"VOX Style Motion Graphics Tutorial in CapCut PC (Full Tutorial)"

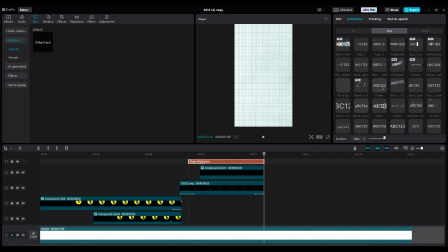For text, use flutter, and for yellow box, choose fade out animation. Duplicate text and box layer for brand name, and write the brand name, James Coffee. If the yellow box is big, don't uncompound it. Simply enable uniform scale and change the width.
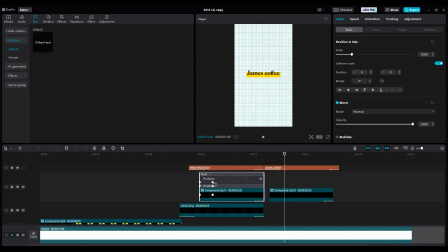For more details, right-click and choose Show Keyframe. Use an Ease Out 3 for smoother animation. Repeat this for other layers.
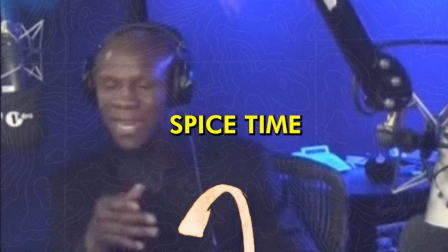Now, let's add some extra details. Add a blur effect from the lens part.
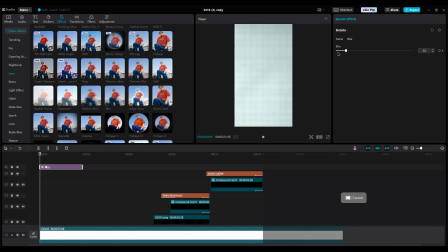Create keyframes from 0 to 10 or 15, and then back to 0 for a slight blur effect at the start. It's like camera focusing effect.
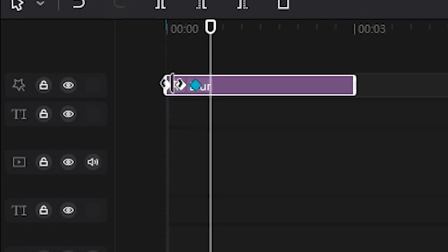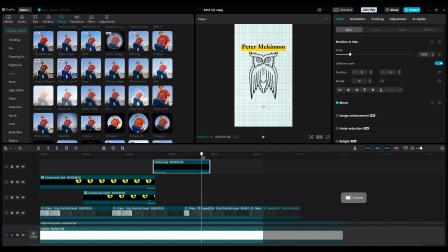Duplicate it and place it on top when it layers is going out of shot. Duplicate the owl logo and place it in the top right and bottom left corners of the shot for a little design.
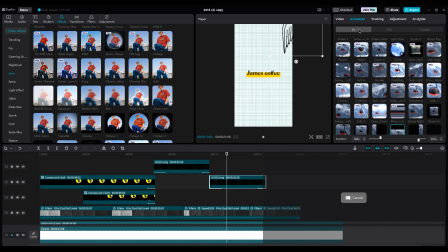And use fade in and fade out animation for them.
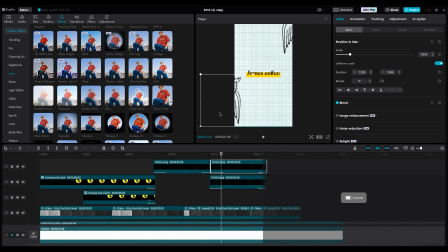For the bottom logo, rotate it 180 degrees to see the wings better.
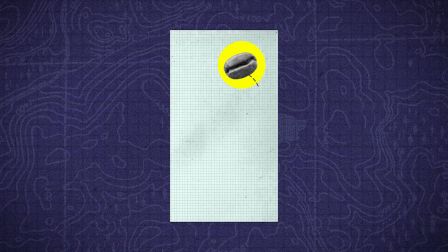And that's all. This technique lets you make videos like VOX for info or ads.
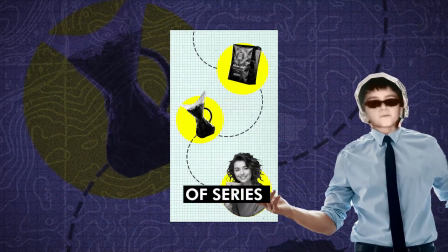The choice is yours. This is part 3 of the series, and more tutorials in the VOX style are coming soon.
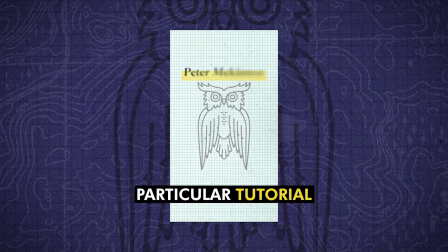If you want a particular tutorial, just leave a comment.
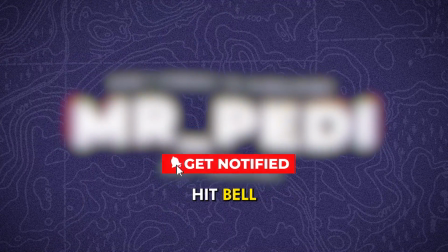Don't forget to like my video, subscribe the channel, and hit bell for new tutorial. Tschüss. And as always, stay creative.